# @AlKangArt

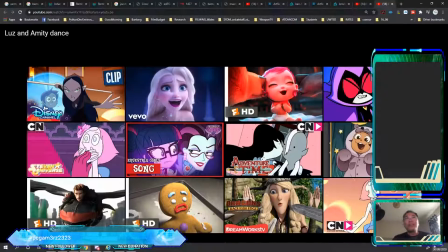That's cool. Okay. So the one thing that was really cool about that one for me is the magical tree, right?
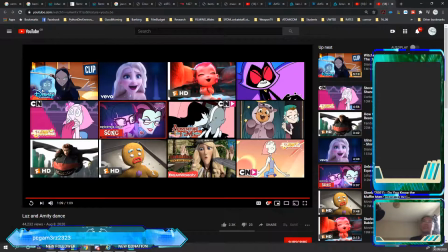Just because another thing that I'm working on at the moment is this idea of 4 trees growing into one kind of thing. So this is actually a good reference point for me. So who posted that clip? Oh, yeah. Okay. Yeah. So why this particular clip?
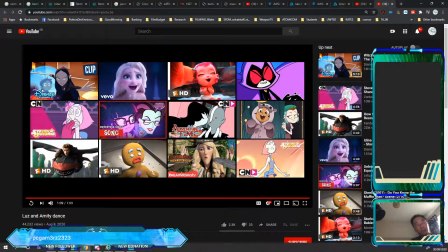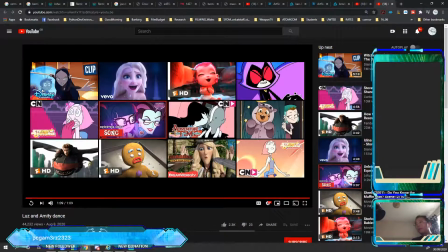Okay. But like also like I do watch that particular hit really with the anime and the often story as well, obviously, but like I can almost something about the animation quite soon.
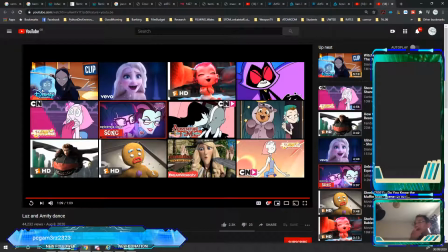I mean you can expect it because it's like music, but Right. you can expect it to see it anyways, but Right. Right. I can almost like it's still like I can't really think of why I chose it.
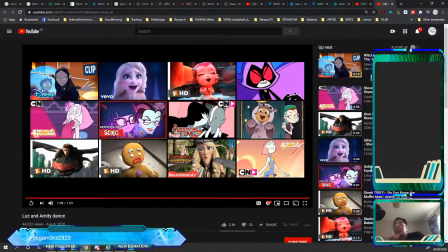Okay. It's something about it. Okay, cool. So let's pinpoint it.
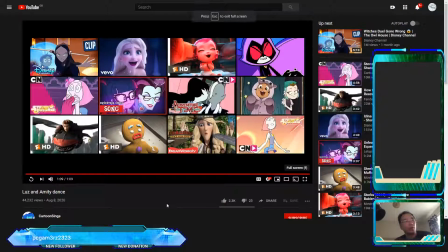So I can talk about a few things that really worked in that particular clip, right?
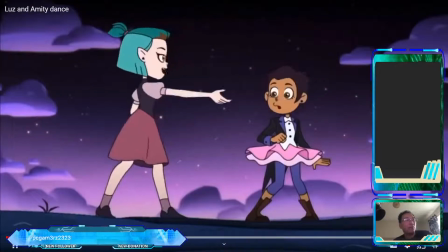So we have a sort of this introduction that's very, very sedate, right?
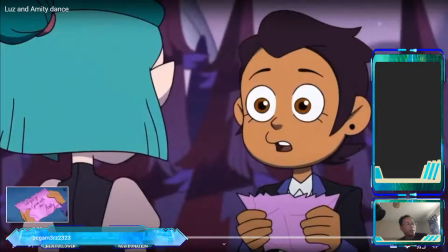Actually, let's go to the beginning, and I'll do a breakdown step by step, right?
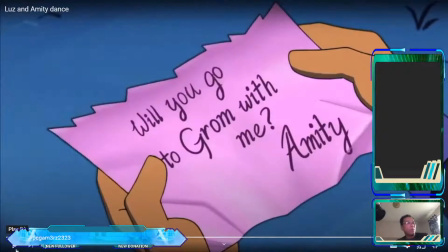So we open the sequence with this note, right?
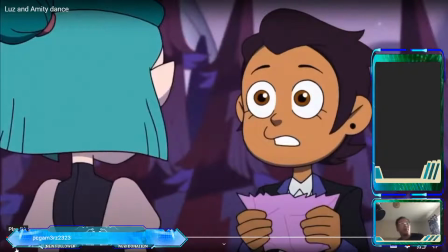Now, this note is the underlying emotional tension in the sequence, right? And it's resolved at the end when she throws that away, right?
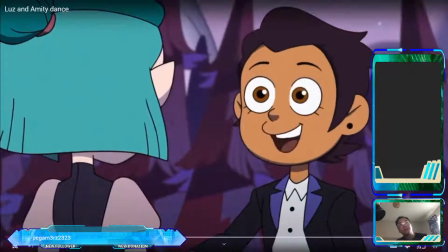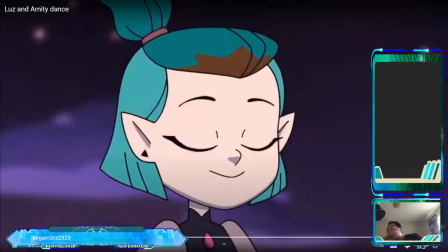Notice we've got a bunch of eye-level shots going on here. So what the eye-level shots do is they get us familiar. Well, it makes us feel like we're part of the conversation, right?
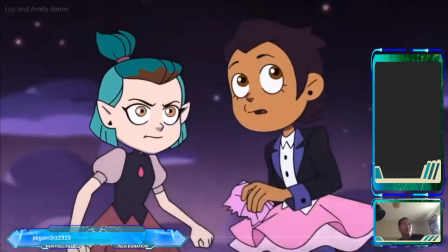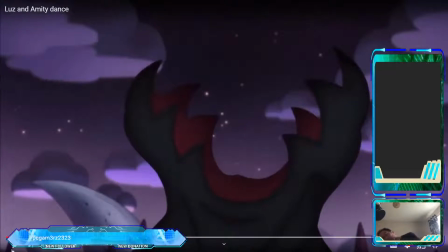We have a camera traveling up with a mutation. That's a common kind of technique for an introduction of a monster. So why do that?
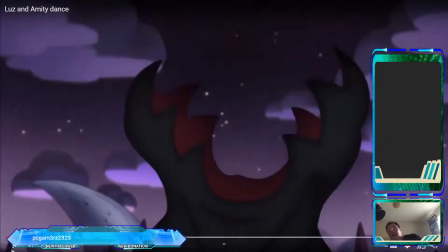Right, right. Yeah. So generally, when you're looking up at something, you're giving it loads of power over you, right? So the upshot is a very, very powerful device in terms of that.
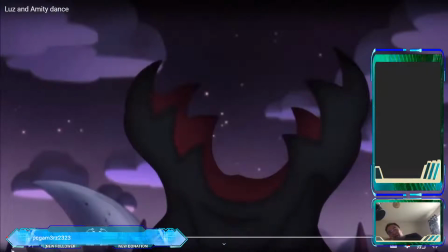Now notice what they do with the lighting in the background, taking into consideration the exercise that we did with the cardinal and the cathedral and all that kind of stuff. Look at what's going on in the background, right? So we've got the darkness and the cloud, right?
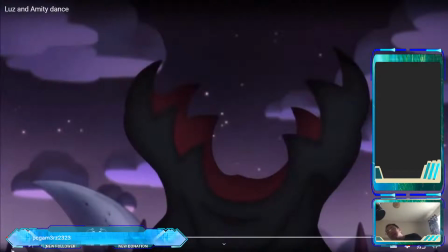But what we also have is underlighting, right? Now, underlighting is creepy for a number of different reasons. The primary reason is that we very rarely ever see underlighting in real life. Very rare. So when we see it, it's odd. It's very, very strange, right?
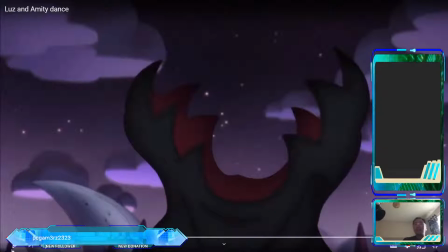The second is the implication is that the light is coming from hell, right? Loosely. That's one of the psychological implications. So therefore, those choices for the lighting in the background is there to enhance this metamorphosis or this creature entering the shot.
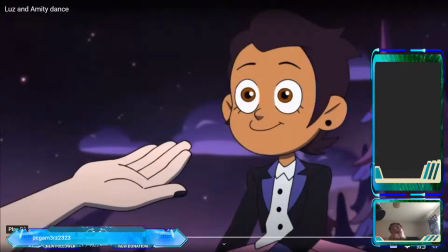So the interesting thing for me, this is not necessarily an art choice, but it's a dialogue and scripting choice. So we've got 2 characters confronted with a monster and they decide to dance. So at this point I'm like, okay, what's going on here, right? So later on I figure it has something to do with their powers or their abilities, right?